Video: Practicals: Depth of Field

Hey guys, Zach Gross at Creative Liquid Productions. Today on Practicals, we're going to talk about depth of field. In film terms, depth of field is the amount of space in front of your lens that can remain in focus at one time.
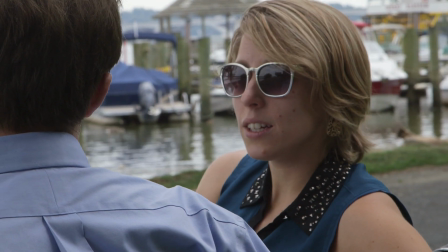Shallow depth of field, or shallow focus, means that your depth of field is narrow and less space can stay in focus at one time.
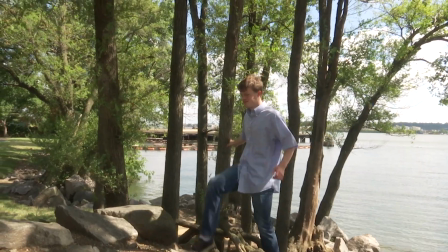Deep depth of field, or deep focus, is the exact opposite. It means that you have a wide depth of field and more space can stay in focus. Depth of field is different than your focal plane, which is the precise distance at which your lens is focused on.
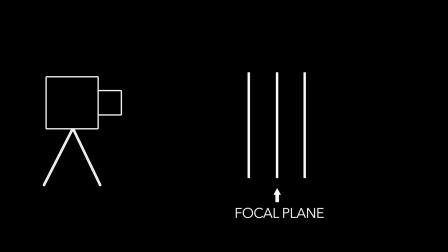While you can only truly be focused at one focal plane at a time, the focus falloff is so gradual in a lens that the human eye can't perceive the change.
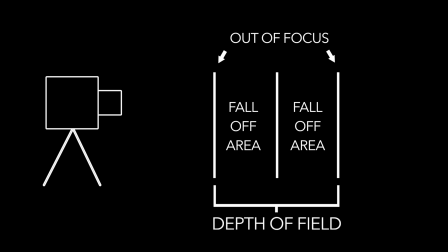This wiggle area between what the human eye can see as in focus and out of focus is your depth of field. So in a sense, your depth of field is multiple focal planes grouped together. Many factors affect your depth of field.
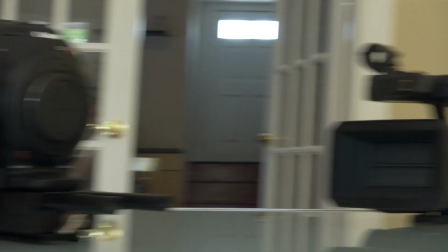Your lens choice, how open your aperture is, your camera sensor size, and the distance between your camera and your subject.
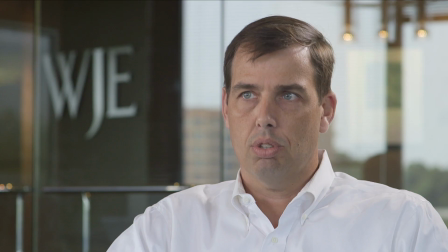If you want to create a shallow depth of field, say for an interview shot where you want your subject to be the only thing in focus, here's a couple things you can do.
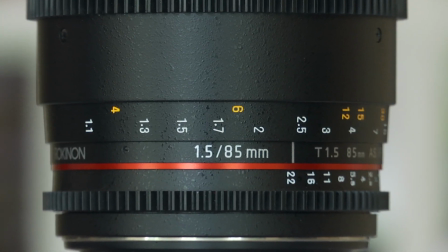Shoot on longer lenses, 50mm or higher. Next, choose a camera with a larger sensor.
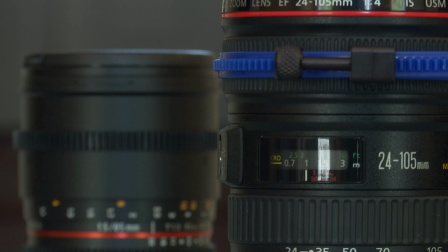And lastly, open your aperture to let more light in. If you want to create deep depth of field, do the reverse.
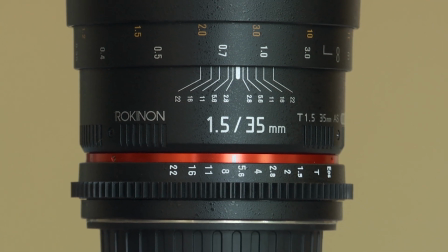shoot on wide lenses 50 millimeter or lower next choose a camera with
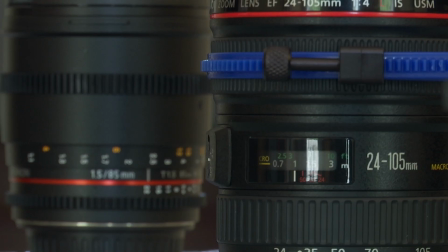a smaller sensor and lastly close your aperture on your lens to let less light
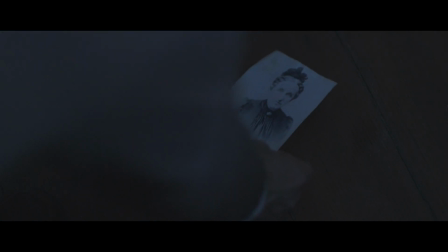movies employ depth of field for multiple reasons it can focus an audience's attention on something or someone in the frame it can connect two shots such
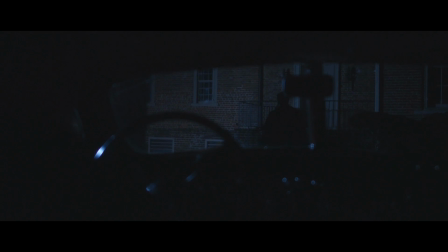as two over-the-shoulder shots during a conversation and it can be used to scale up a production and make the film seem bigger than it actually is.
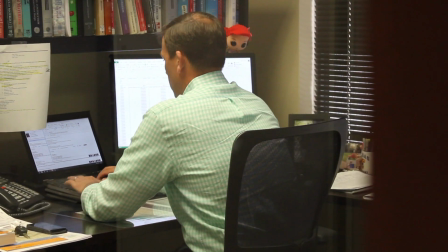If you're looking to scale up your production, think about what you can put in the foreground and the background out of focus to add depth to your frame.
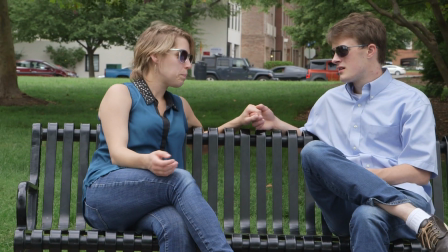Also, set your camera back and zoom in to defocus the foreground and the background around your subject. Well that's all we got on Depth of Field. Be sure to follow me, Zach Gross, on Twitter, at Z Grody, and be sure to follow Creative Liquid Productions on our website, creativeliquid.com, and on Facebook and Twitter, at Creative Liquid. See you later, guys.